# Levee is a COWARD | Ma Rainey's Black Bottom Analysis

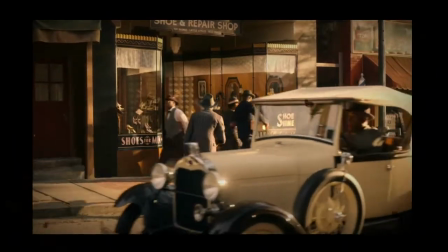[4:04]
The first time we see them they are in the store window and Levy buys them for $11 which is a week's pay and equates to about $175 today.
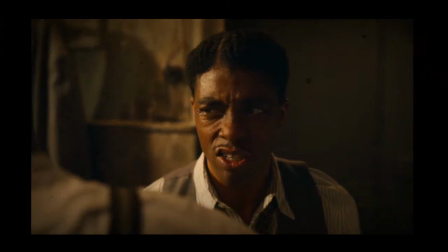[4:13]
In my opinion this is a lot to spend on shoes especially when you're in the middle of planning a career transition that may or may not work out like Levy was.
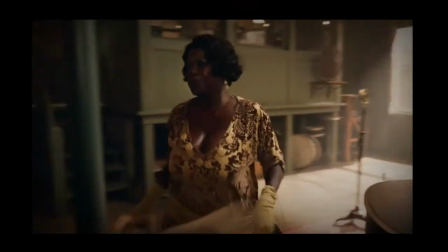[4:21]
This mirrors the way Ma talks to Dusty May about buying her new shoes which is not surprising since Levy makes it clear that he looks up to Ma even if he doesn't act like it.
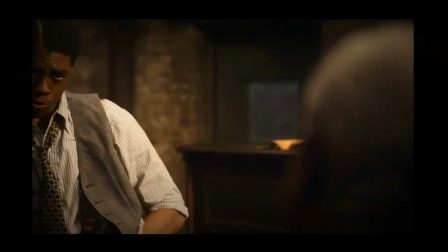[4:30]
He admires the way that she does whatever she wants and makes a good living from her music while he has to code
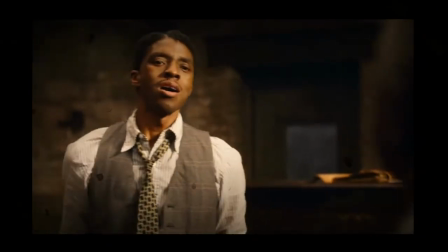[4:35]
switch and change his personality which the band gives him flack for. telling me I'm spooked up by the white man.
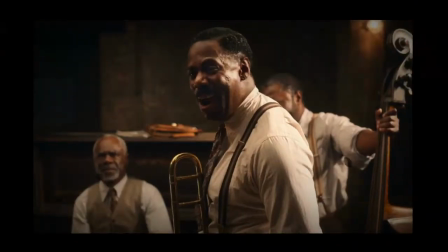[4:40] You let one mess with me. I'll show you how spooked up I am. The man come in here, call you a boy, tell you to get up off your ass and rehearse it.
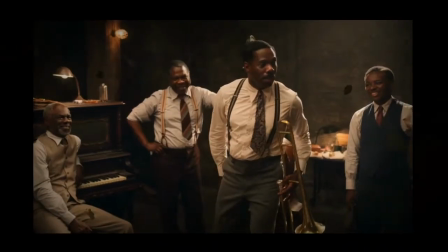[4:49] You ain't had nothing to say except, yes, sir. I can say yes, sir, to whoever I please.
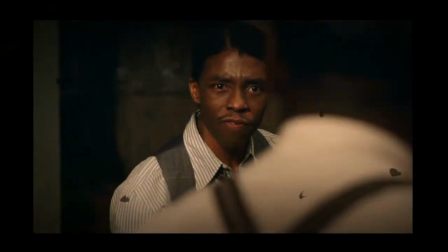[4:55] What you got to do with it? I know how to handle white folks. I've been handling them for 32 years.
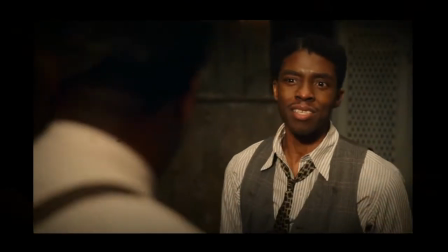[5:00] Now, you gonna tell me how to do it? Just because I say yes, sir, don't mean I'm spooked up by them. I know what I'm doing.
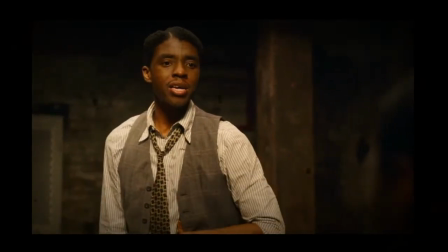[5:05] Soon as I get my band together and record them songs, Mr. Sturdivant told me I can make, I'm going to be like Ma and tell the white man just what he can do. Ma tell Mr. Irvin she leaving, Mr. Irvin get down on his knees and beg her to stay.
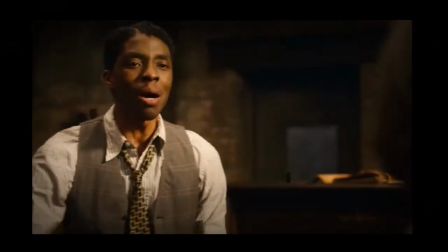[5:18] That's the way I'm going to be. Make the white man respect me.
I would also argue that he probably thinks of his mother when he looks at Ma.
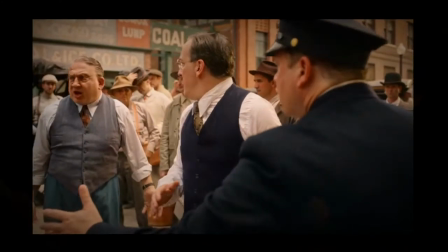[5:25]
Levy was permanently scarred trying to save his mother from a group of white men, but Ma gets to talk to them however she pleases, which is not only evident how she speaks to Sturdivant Irvin,
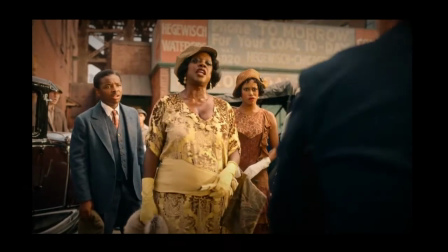[5:33]
but how she speaks to a police officer on the street.
I don't know why you want to tell that lie. You let me tell the story. Well, if you're gonna tell it, tell it right.
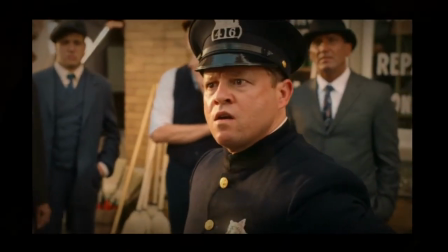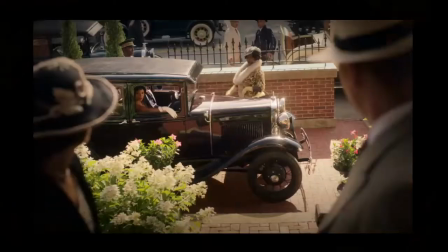[5:45]
Ma has a certain power and agency that Levy has been dreaming of since he was young.
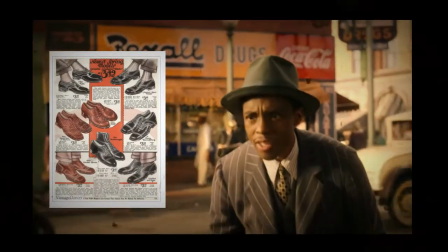[5:50]
Back to the shoes. The shoes are Oxford's, which rose to prominence at the time over Lisa's dress boot, which had been the most popular choice previously.
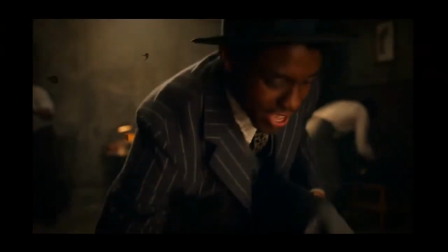[5:57]
However, Levy's shoes are bright yellow wingtips, a direct contrast to the black, brown, or white shoes that were more common, and even in contrast to his own clothing.
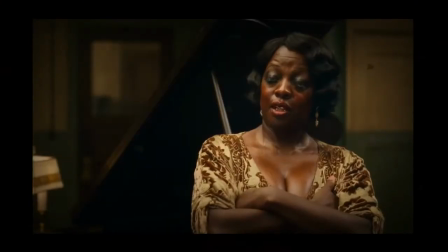[6:06]
It seems like he wants to be more innovative and inventive, just like he does with his music. The shoes are a point of pride for him, which is why he's so upset when slow drag and Toledo step on them.
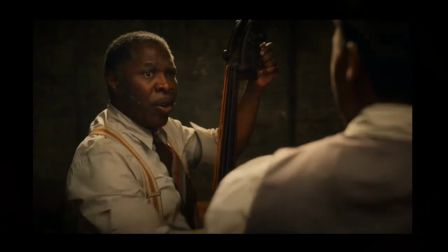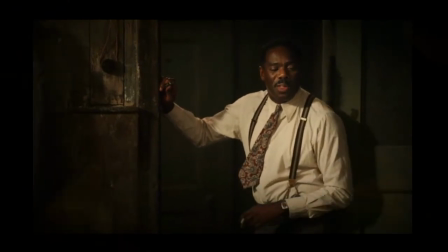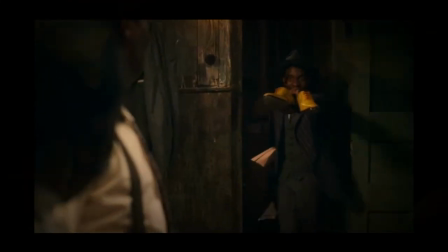[6:33]
Not only are they a symbol of his arrogance, but their yellow color is also a symbol of his cowardice.
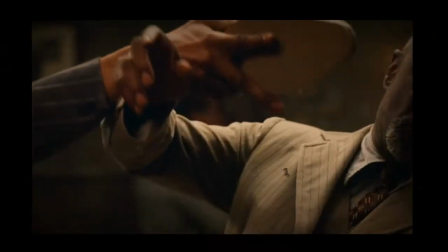[6:39]
He doesn't stand up to Sturdivant. Instead, he goes after Toledo, who is the oldest of the group.
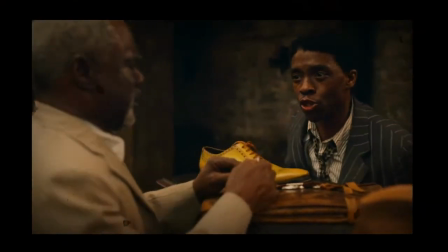[6:44]
Despite how much we sympathize with Levy because of his rough upbringing and Sturdivant stealing his music, we can't brush over the fact that he's a coward.
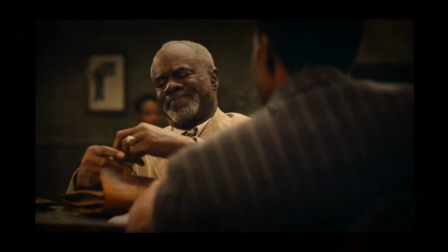[6:51]
Toledo also mentions how he has been where Levy is. In his youth, he made a lot of the same mistakes that Levy had.
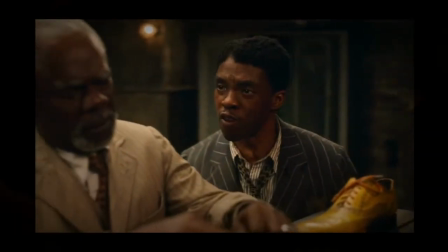[6:56]
In a way, killing Toledo not only meant that Levy was killing his career and his freedom, it meant that Levy was killing himself.
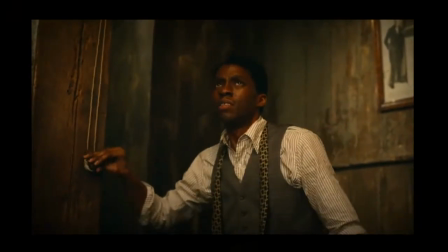[7:02]
As the film progresses, Levy begins to look more and more disheveled.
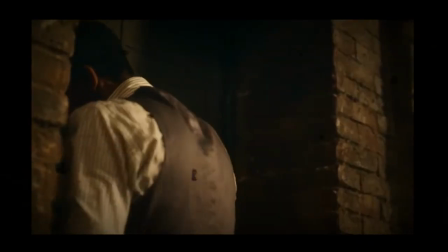[7:05]
His tie loosened, he looks as if he's lost confidence and his eyes look wide, wild, and almost rabid.
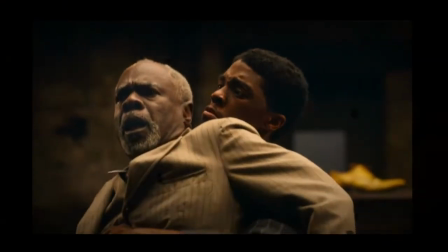[7:12]
When he stabs Toledo, he begins to cry and continues talking to him as if he doesn't truly understand what he's done,
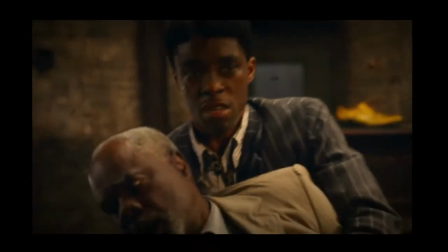[7:17]
but eventually he sits down and begins to bear the brunt of his actions. Film critic Odie Henderson wrote these words about Bozeman's performance. He said,
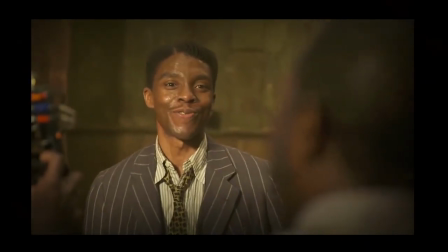[7:26]
Bozeman knew he was dying when he performed this monologue and some of the things he's saying as levy sound like questions one would ask oneself if facing one's own mortality.
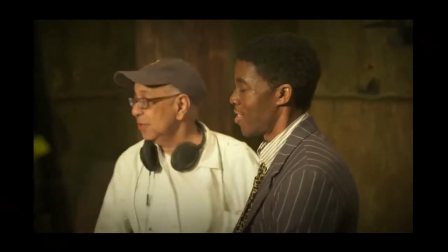[7:35]
Suddenly the emotions become too real.
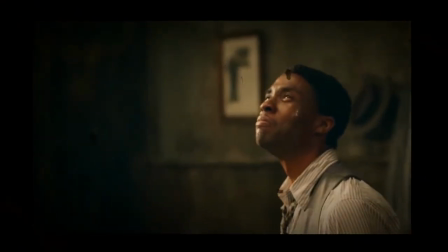[7:38]
Bozeman practically levitates with hurt and rage committing to the moment with a ferocity that's as brilliant as it is painfully unwatchable.
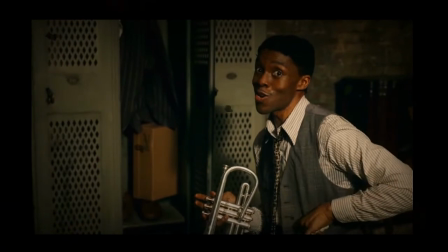[7:46]
I know it's just acting but for me reality intervened in that moment and I saw something transcendent.
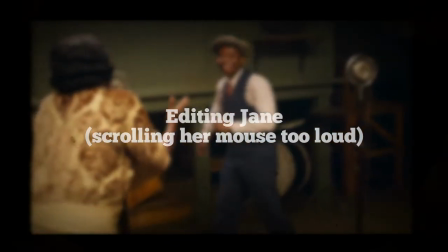[7:52]
This is editing Jane cutting in here. I just read this CinemaBlend article about Glenn Turman and Coleman
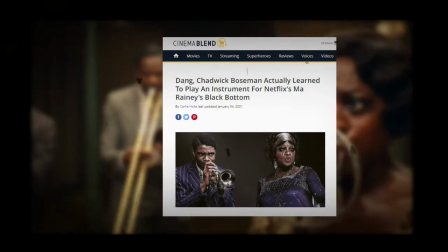[8:00]
Domingo and their experience on set with Chadwick Boseman.
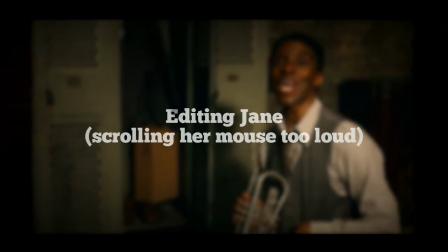[8:06]
Apparently Chadwick Boseman took the initiative to learn the trumpet for this role even though it was not required of him.